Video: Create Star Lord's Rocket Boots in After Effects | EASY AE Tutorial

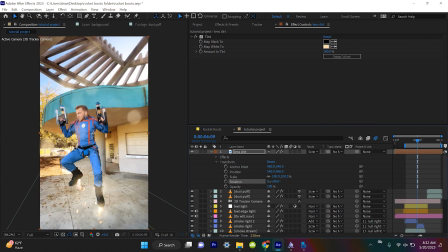So you see down here where my boots are like really close to the camera. What I'm gonna do is I'm gonna create a mask around like the brightest areas of where the boots are like lighting up the lens.
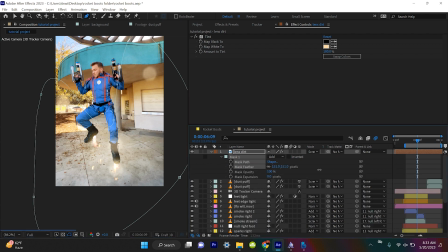All right, and then we'll make a giant crank feather. So just feather that the frick up. And then we will grab our tint effect, put it on the lens dirt, and we will make the lens dirt kind of orange.
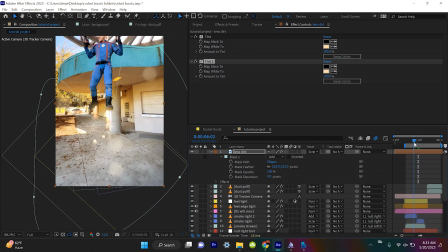I actually have that tint effect on there twice, whatever. And so, all right, so as I approach the camera, what we're gonna do is create an opacity.
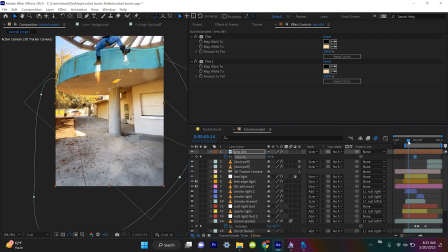I'm gonna set it to like 58. And as I start from up here, I'm gonna set it to 0 and watch what happens.
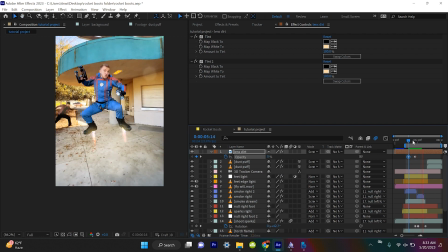So as we get close to the camera, you see that it's like lighting up all these like particles on the lens, which is like a natural phenomenon that happens to cameras.
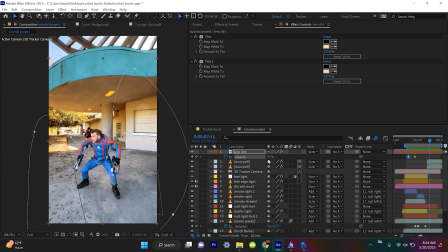And then as we land, we can just like set the keyframe opacity to 0.
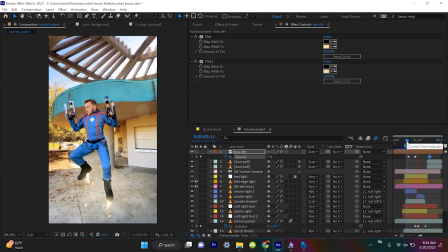So basically creating the effect as light is passing the lens, it is lighting up all the dirt on top of it. Oh, that looks fantastic. And for the final touch, and it's the final one because it is an advanced, financed tip.
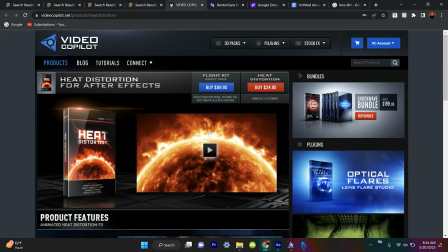Video Copilot on their website has this plugin called Heat Distortion. It is a paid plugin, so sorry.
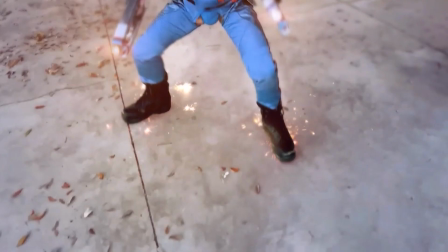But what it does is it creates the realistic fire heat ripples in the air.
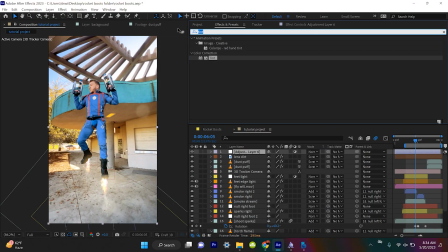So we'll come up to Layer, New, Adjustment Layer, Effects and Presets, we'll type in Heat Distortion and drag that onto the adjustment layer.
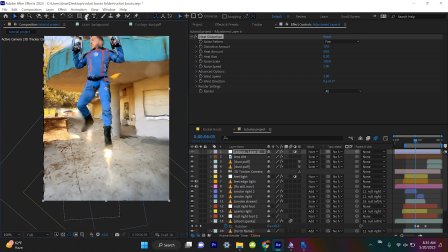You can automatically see what's happening. It's distorting everything to make it look like there's like really hot air. I'm just gonna create a mask around my feet, feather that a lot, and with the mask path,
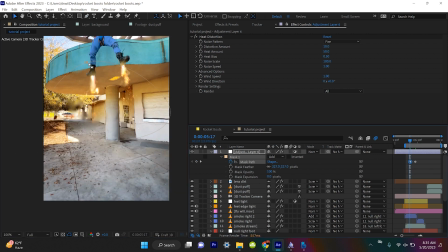I'm gonna keyframe it to just be like tracked onto my feet because my feet are now creating lots of heat.
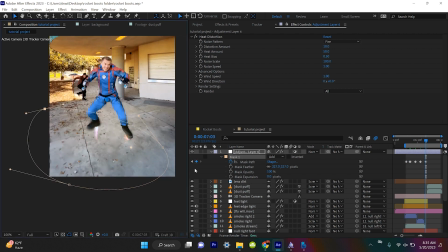And so I'm just gonna keyframe this mask to like stay in all the areas where the heat ripples would be affected.
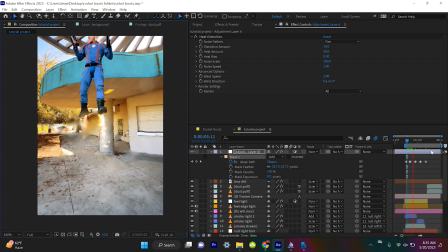So if we watch that back, you see the air is being distorted like really intensely by all the heat distortion. But what I'm gonna do so it's like not this intense the whole time is make the opacity in the middle of this layer 100. At the very beginning, make it 0. So as I'm going down, the heat is getting closer to the camera.
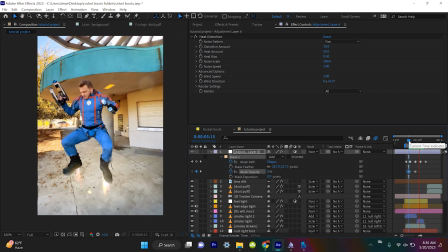That looks amazing. You see like as we get close to the camera right here, like we have light on the ground, we have lens dirt and heat distortion.
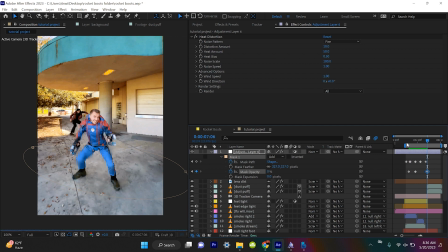And then obviously by the time we hit the ground, crank this down to 0. So our adjustment layer comes and goes.
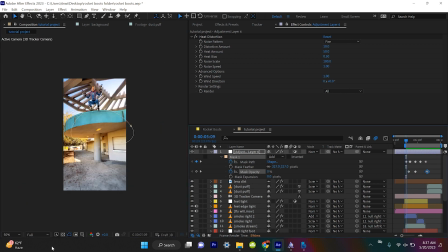And wow, I think that's it. That is my complete visual effects breakdown of how you do rocket boots as Star-Lord.
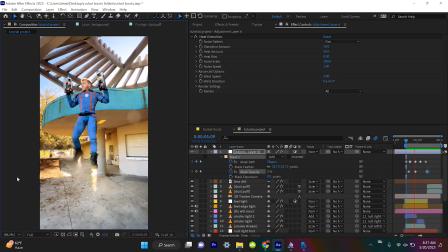So yeah, This looks fantastic. Sorry, I'm just like so happy with it.
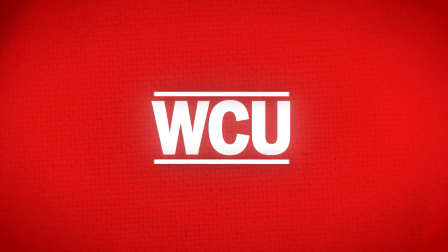In case you guys don't know, I've started the WCU, which is a rival to the MCU.
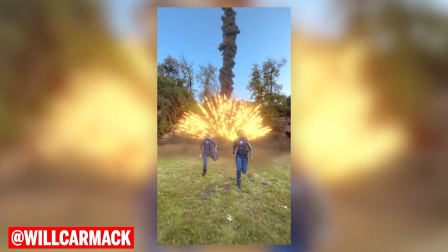I bought a bunch of costumes. I'm learning all these visual effects. So follow me on Instagram and TikTok, where I'm posting all this stuff. I hope this tutorial is fun. Even if you don't use rocket boots ever, you've learned a lot of compositing tricks. And of course, it's time to thank today's amazing sponsor, Squarespace. From online stores to marketing tools and analytics, Squarespace is an all-in-one platform. Let's say you're a photographer and you want to show your work to the world so you can get hired.
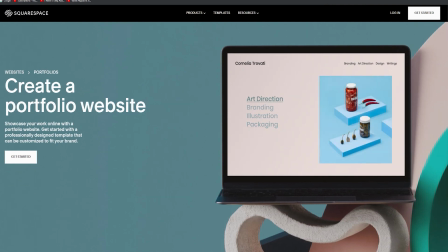Well, Squarespace's portfolio and galleries section lets you do just that.
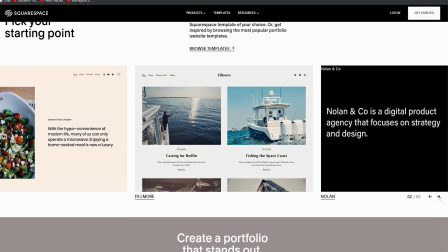They have award-winning designer templates that you can upload your photography right into. And so when people come to your website, your work will be professionally displayed to everybody who sees. Next, let's say you're like a business-minded freak. Kidding. Business people aren't freaks.
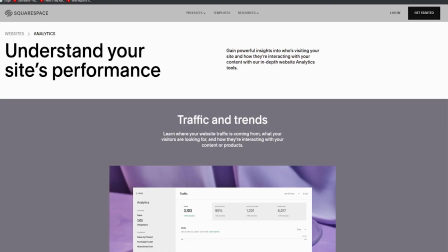Well, Squarespace has amazing analytics that lets you know all of your traffic sources, where they're spending money, how much, where, when, why. There's a chart and a number and a graph for everything. So good, a dummy like me can read and understand them.
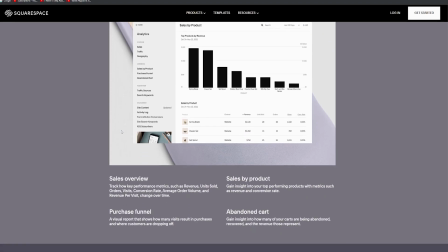So imagine like how you can take over the world if you're actually a smart person. I'm doing a bad job at saying that Squarespace has amazing analytics.
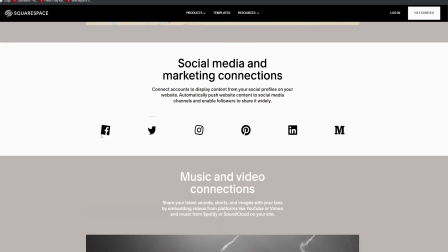And of course, they have great connected services options. You can embed your Instagram, your SoundCloud, your YouTube straight into your website.
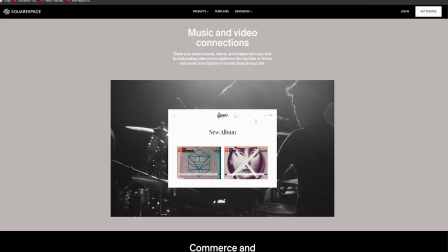So when people come to your website, they can follow you on all of your social platforms. So get Squarespace to cross-pollinate, to promote yourself.